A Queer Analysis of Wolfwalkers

However, the journey of self-discovery is only the first step to the path of self-acceptance.
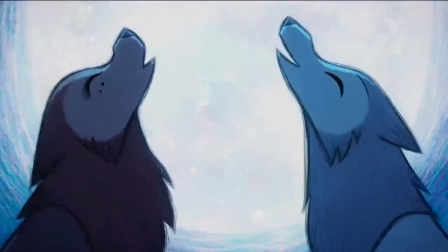(20:03)
Even though Robin realizes this is her true self, When she goes back into the town as a wolf,
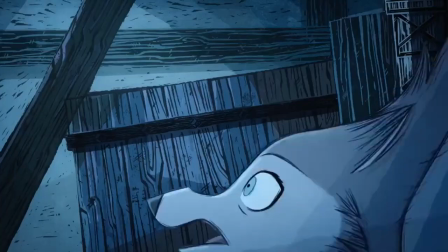(20:08)
she is confronted with a society and sadly a family that seemingly hate her for who she is.
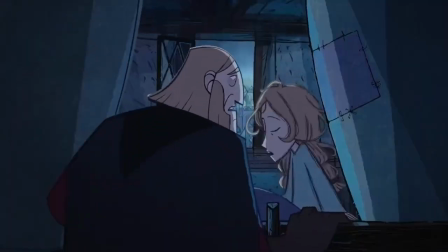(20:14)
When Robin gets back into her human body and tries to explain to her father and then the Lord Protector that the Wolfwalkers actually need to be protected,
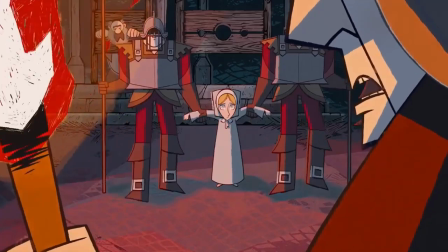(20:22)
she's forcefully shut down. The Lord Protector claims that the Wolfwalkers are pagan nonsense,
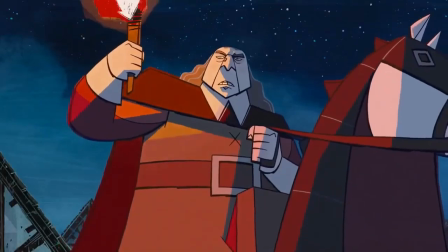(20:28)
reminding us yet again that yes, this oppression is specifically Puritan-flavored. These next couple of scenes are particularly heartbreaking, evoking feelings of being stifled and repressed.
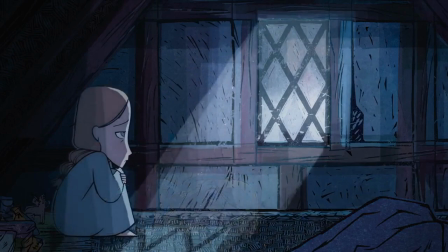(20:40)
Robin forcing herself to stay awake reminds me of the stress and paranoia that came
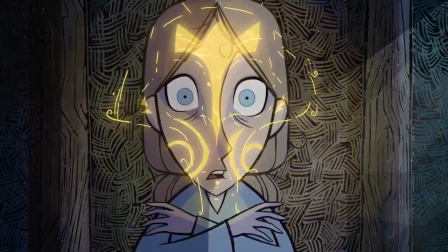(20:45)
with suppressing myself to make sure that no one saw my queerness for the sake of my own safety.
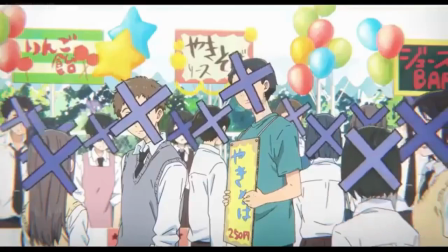(20:50)
While I was in the support group, I cautiously came out to a handful of people and slowly started presenting more masculinely for my own comfort,
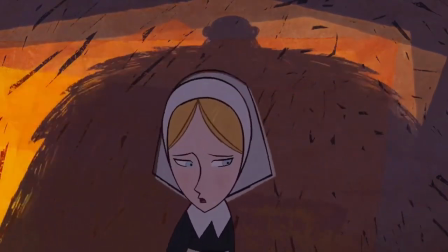(20:58)
but I was still terrified if someone were to confront me. I still got confronted about it too, and that wasn't fun.
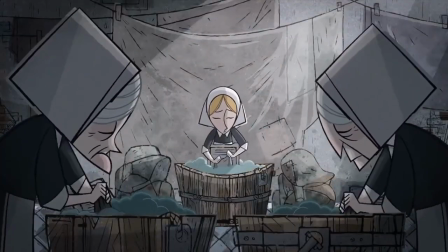(21:03)
And when Robin performs her scullery work, we feel the dreadful, melancholic monotony of being forced into an expected gender role.
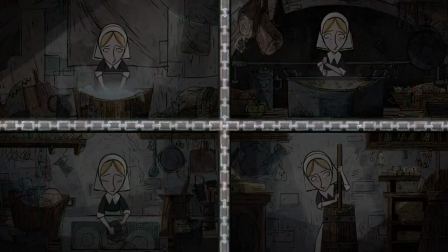(21:12)
She's literally framed by chains, the shackles of this binary, patriarchal society.
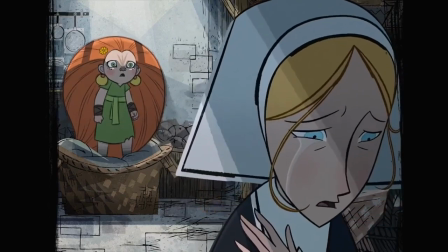(21:18)
The saddest part is, she's fully succumbed to this and accepted this as her place, giving up completely on hope. This is what it feels like to be trans or queer with an unsupportive family or community. This is why so many trans kids are depressed, anxious, or suicidal.
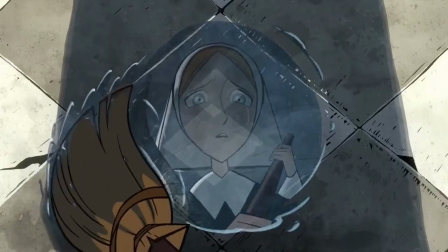(21:33)
The feelings of Robin folding to this oppressive system are exactly those that queer people
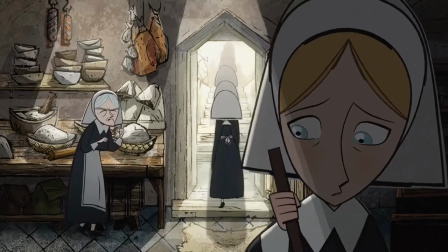(21:38)
feel when they've given up on being their authentic selves after being put down by a hateful society.
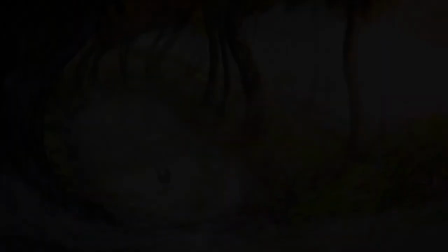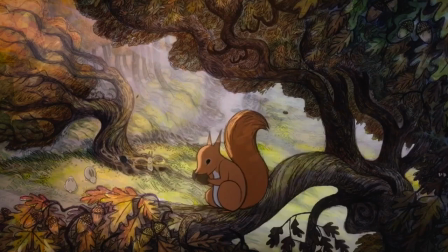I want to take a moment to circle back to two characters I mentioned previously, Merlin and Maeve.
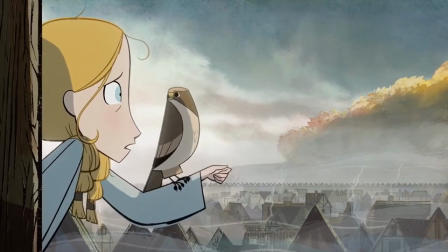(22:00)
As we discussed, Merlin acts as an extension of Robin, and interestingly at this point in the story, Maeve does as well.
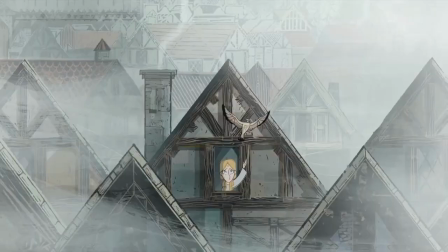(22:07)
Robin does try to set Merlin free, once again reflecting her own true desire that she's denying herself.
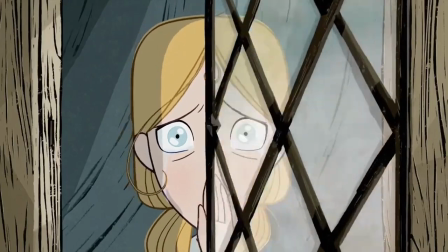(22:12)
In a way, there's a sense of Robin wanting to live vicariously through Merlin as she sets him free.
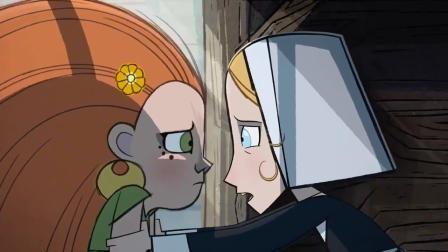(22:18)
However, once Maeve confronts Robin on this, Robin ends up trying to repress Maeve as well,
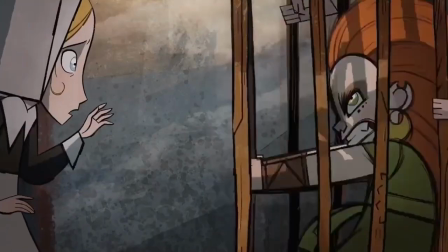(22:24)
literally and figuratively caging her, which is in parallel to how Robin herself is being repressed.
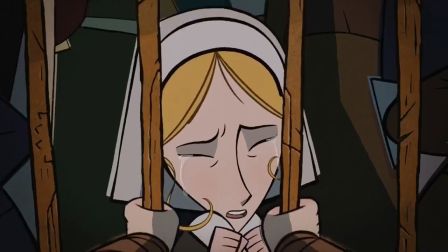(22:29) This is for your own good, man. This is for your own good. I'm sorry.
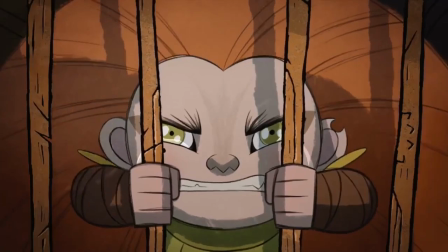(22:36)
But Maeve is an entity that literally cannot be contained. As we discussed earlier, Maeve's freeform visual language communicates that she's liberated from the confines of society,
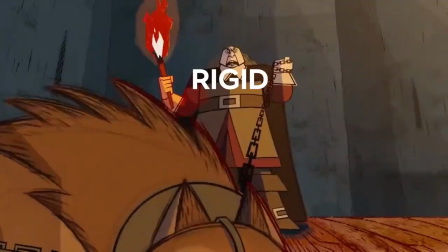(22:47)
especially in contrast to the rigid style of the colonizers and the townsfolk.
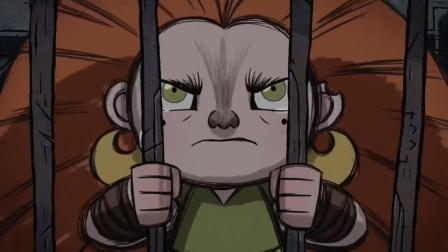(22:51)
It's fitting then that any attempts to physically confine her as well also completely fail. And just as we think Robin will be confined within these imposing borders and the shrinking frame,
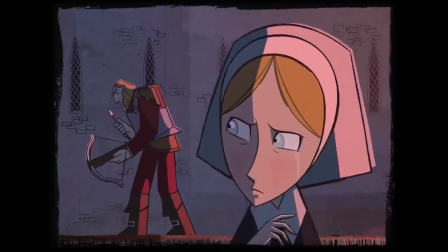(23:02)
she makes a stand and breaks out of them, both figuratively and visually, as we see the bounds of the screen expand.
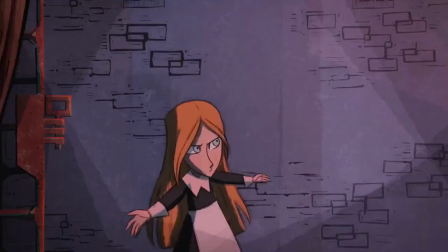(23:08)
This is an incredibly brave action, as Robin defiantly blocks her father's arrow, standing up to the person she so desperately wanted approval from at the beginning of her journey.
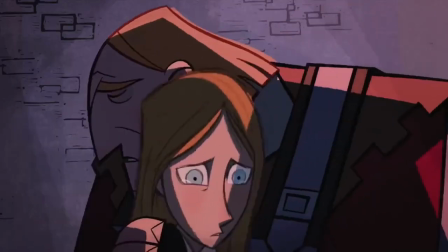(23:17)
When Bill admits his fear to Robin, that she'll end up in a cage, she responds that she already is in one,
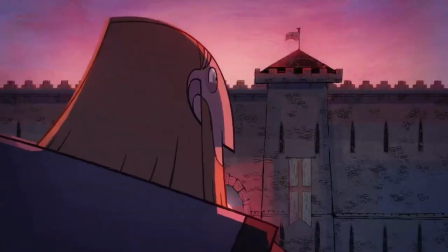(23:24)
referring, of course, to the gender expectations that have been forced upon her. As hard as it is to defy her father, she frees mole, knowing that this is the right thing to do.
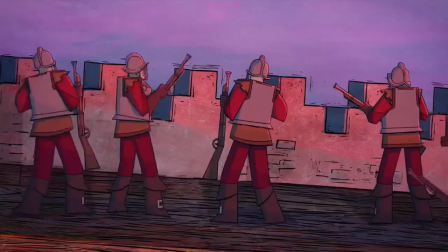(23:33)
And in doing so, she frees herself from the expectations of a young girl, and she breaks out of the cage of the patriarchal society. Alright, there's a subtle visual detail that I've skirted past, but now I've got to acknowledge it. Back to the board. Robin's hair acts as a visual metaphor that guides us along her journey of self-discovery.
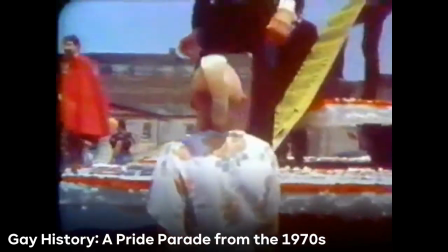(23:52)
The politics of hair have always been prominent as a part of queer and anti-colonial movements within culture.
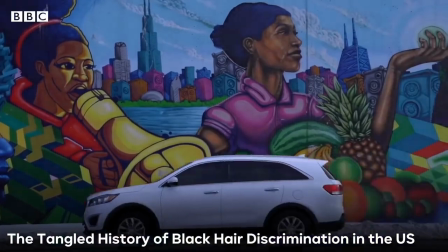(23:58)
Certain kinds of hair and hairstyles can be tied to specific cultures, and these have been used as pretexts for discrimination and oppression.